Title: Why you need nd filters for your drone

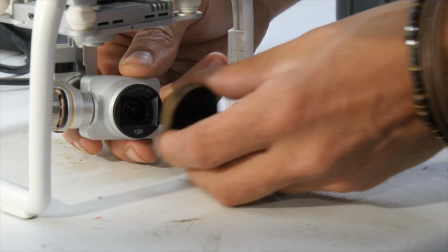(0:00)
ND filters. What are they and why do I use them on my drones?
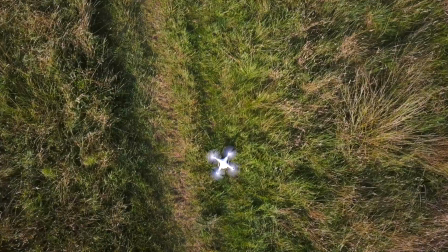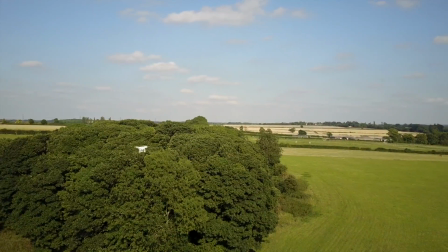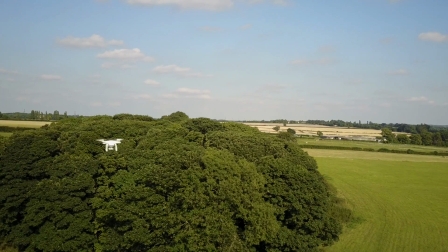Before I explain why I use them, let me explain what I'm trying to achieve. When we see movement with our own eyes, we see a blurred image. Just move your hand in front of your face really quickly and you'll see what I mean. And that's how it's supposed to be. That's what our brains are used to seeing. So when I'm filming, I need to try and recreate that motion blur effect to make it feel more natural.
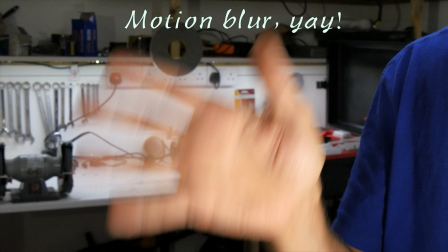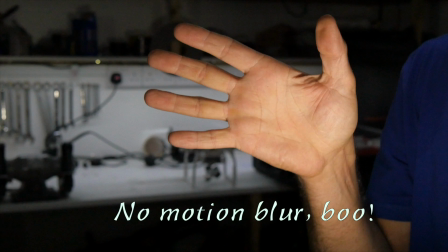Video is made up from a series of photos. In this case, the camera is opening and closing the shutter 25 times a second to produce 25 frames a second.
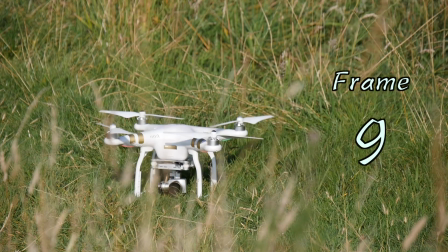In order for me to recreate that blurry effect of motion, I need to be able to control how long the shutter is open each time the camera takes a photo.
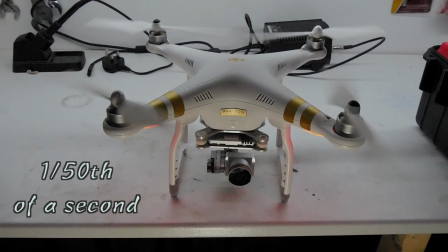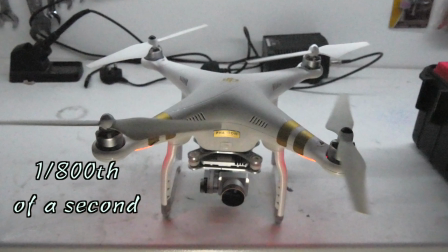Now, after 100 years of filmmaking, cinematographers and filmmakers have discovered that the most natural movement on screen happens when you have the shutter open for 50% of the time. So if we're shooting a frame every 25th of a second, then I need to set my camera at 50% of that, or 1/50th of a second to get the natural look that I'm after.
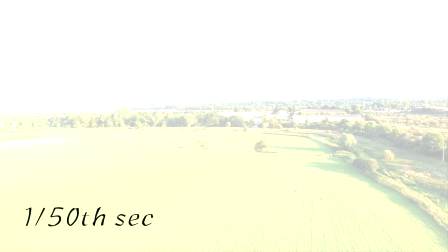(1:53)
But look what happens when I do. It's way overexposed because there's way too much light hitting the camera sensor. So there's two things that I can do to compensate. Well, there's three if you include ISO, but let's not go into that now. The first is to close the aperture to reduce the light hitting the sensor. Same as your eye does when it gets too bright. The trouble with that is, these smaller drones tend to have fixed apertures, and even if you could adjust them, it wouldn't be enough. Which brings us to the second option, ND filters. These are like sunglasses for your drone, which means I can get that 1/50th of a second exposure without the drone being blinded by the light.
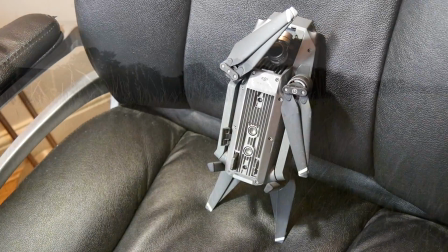(2:27)
So how does that lot translate into the real world? Well, let's get the drone and go and have a look.
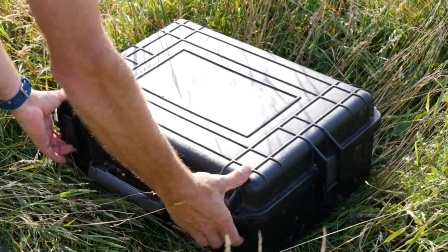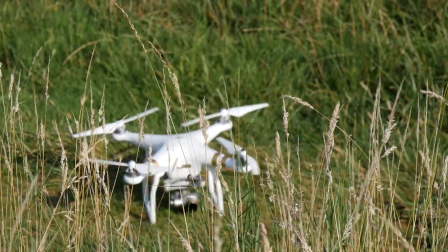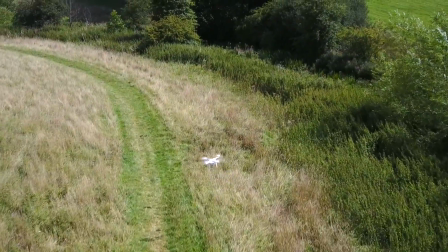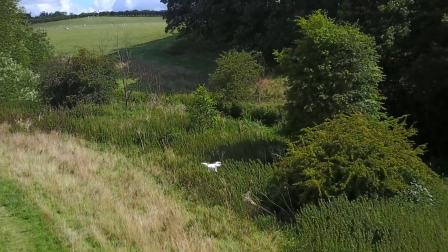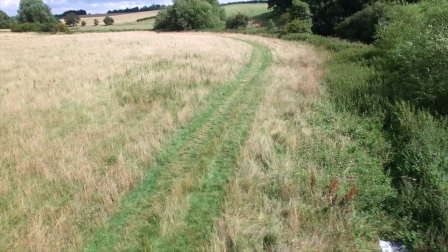(3:00)
Program the drone to fly this exact route every time so that I can compare the footage side by side.
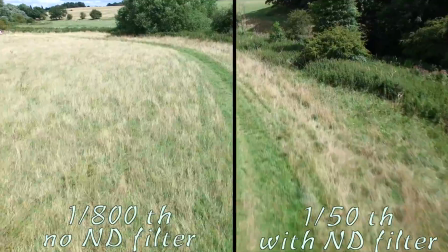(3:05)
So on the left we've got a shutter speed of 1/800th of a second, and on the right we've got the 1/50th of a second that we need.
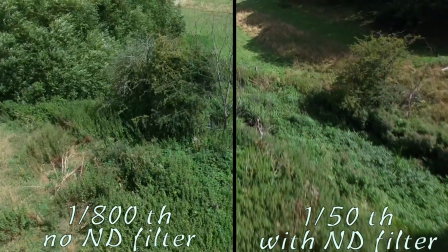(3:12)
At first glance there's not much difference, but if I hit pause you can see I've got that nice motion blur that I want.
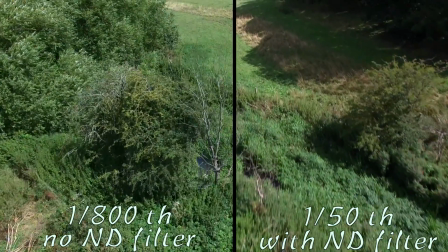(3:17)
Now you might wonder, what's the point? There's hardly any difference.
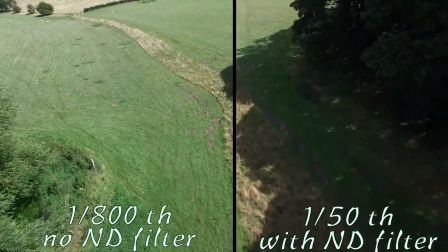(3:19)
But our goal as filmmakers is to keep the viewer engaged, and anything we can do to stop the viewer getting distracted helps us to reach that goal.
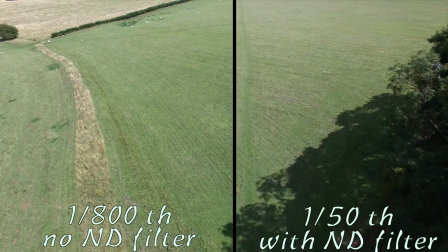(3:27)
Having said that, there's always an exception to the rule, and in Saving Private Ryan,
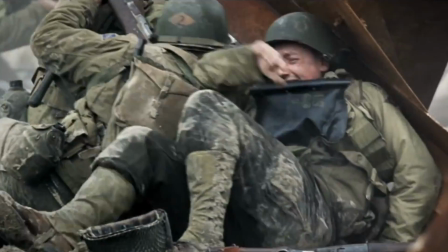(3:32)
cinematographer Janusz Kaminski used fast shutter speed to great effect in the Omaha beach scene, making it much more intense,
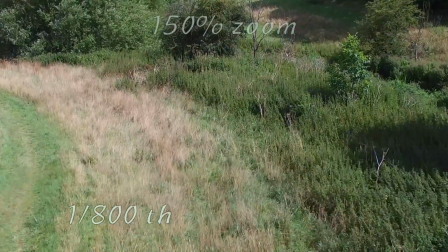(3:40)
frightening and realistic. One of the great side effects of a slower shutter speed is losing these nasty artifacts that you can see here in the shadows.
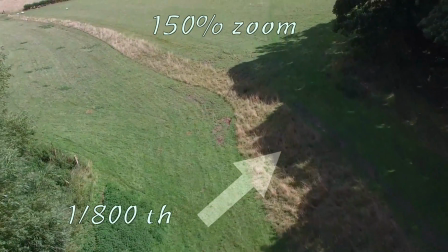(3:49)
They're caused by the video codec struggling to process all the different colour pixels in a sharp image.
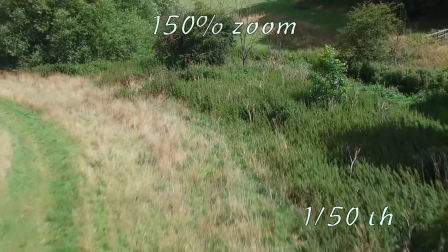(3:59)
Whereas it's much easier for the video codec to deal with the melded colours of a motion blurred image.